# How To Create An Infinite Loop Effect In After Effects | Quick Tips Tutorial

Hey everybody, Luke Thompson from ActionVFX, and in this video I'm going to show you how to create an infinite loop using VFX assets, or any other footage.
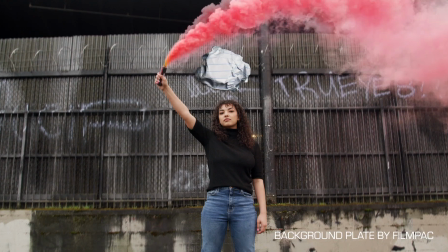(0:08)
Let's do it.
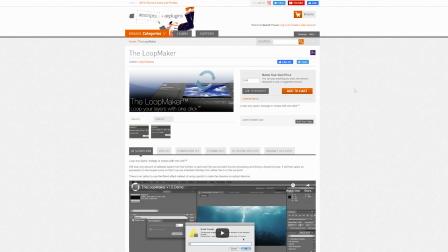(0:13)
To do this, I'm going to use a script called the LoopMaker by Lloyd Alvarez on aescripts.com. I'll include a link in the description. It is worth noting that this is a name your own price tool, so you can proceed to checkout for free, but as always, if you find this useful, go back, pay some money for it because that helps support artists that make cool stuff.
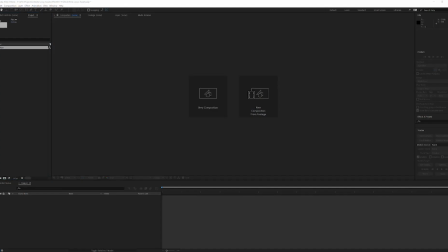(0:33)
With the LoopMaker installed, you'll want to go ahead and drop your source footage in. I'm using a clip from our Flame Torch collection.
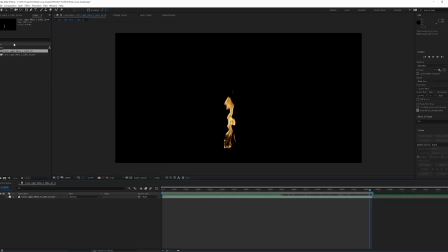(0:40)
Set your start and end point for where you want the clip to loop.
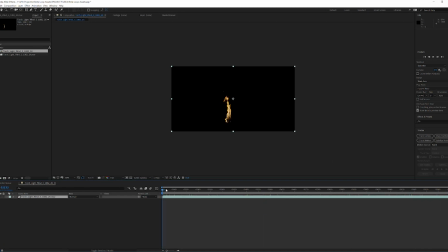(0:45)
Something worth noting is that you'll really want to try and keep as many unique flares inside your clip to a minimum to make the loop appear more seamless.
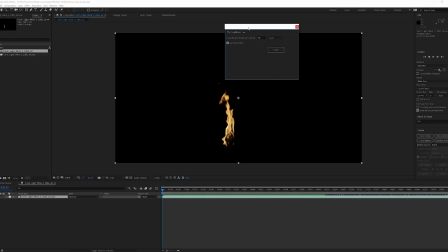(0:54)
With the clip on the timeline, just click the script and the dialog box will show up. By default, it'll be set to 60 frames and the cycle method.
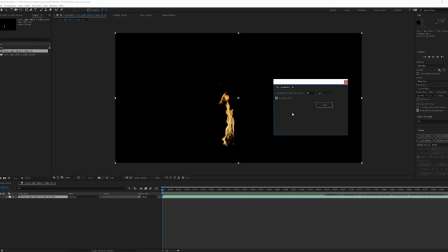(1:03)
You can try a few different things depending on what works well for you, but the default settings are a really good starting point. I'm going to click the loop button and it'll instantly create a pre-comp.
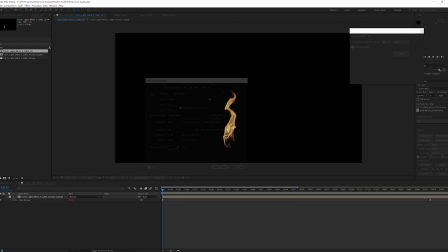(1:12)
I'm going to extend the comp duration to add some breathing room for previewing here, and you'll see that it's created some different keyframes. I'm going to duplicate this clip. I'm going to hit U to reveal the keyframes. And I'm just going to line up the keyframes from the end of the first clip and the beginning of the second.
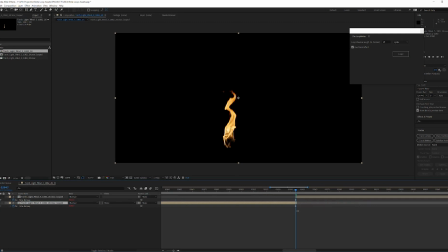(1:30)
And it's also important to drag this back so that it's not overlapping at any point. So as we scrub across the timeline here, you'll be able to see that it's not looking very seamless. This is due to the frame amount that we've selected. So to fix this, let's drop this frame rate way down and see if we can get it to stop dissolving.
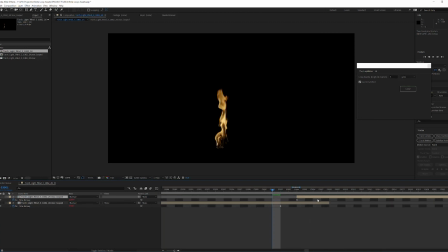(1:49)
Let's drop this frame rate to 5 and repeat the process of duplicating and aligning our keyframes.
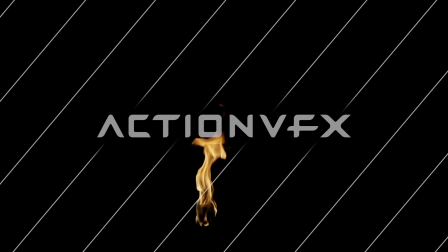(1:55)
Now let's play this back and see what it looks like. The transition is much faster, which makes it look like a much more natural loop. This helps because the fire is really fast moving, so it really works well with that quick transition.
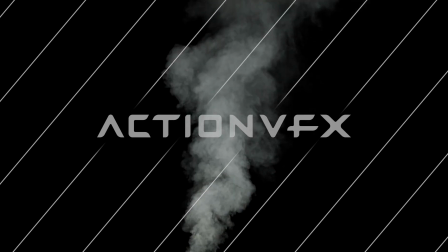(2:07)
If this were a smoke plume, you'd probably want to do more of the 200 frame range for the transition,
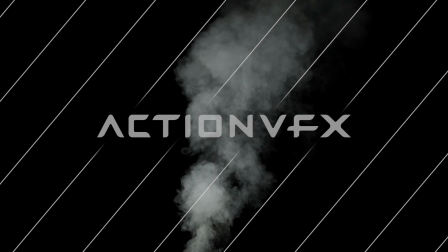(2:13)
because that would make it much more slower and gradual. If I go into this pre-comp, you'll see that the individual clip went from
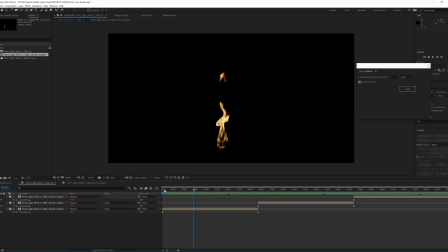(2:21)
869 frames to our now extended version at 2612 frames. And of course, you can loop this to infinity because that's kind of the point. At this point, all you'll need to do is export that final comp in a format that makes sense for you. So if you do have a fire clip like that, you can export it as a ProRes 444 with alpha, and it'll be looped and ready to rock for your other project. Thank you guys so much for watching this video. I hope it's been helpful for you. Be sure to check out aescripts and LoopMaker if you're wanting to make this kind of effect. And please let us know what you want to see more of. If this video was helpful for you, let us know in the comments. And as always, I am Luke Thompson for ActionVFX.com.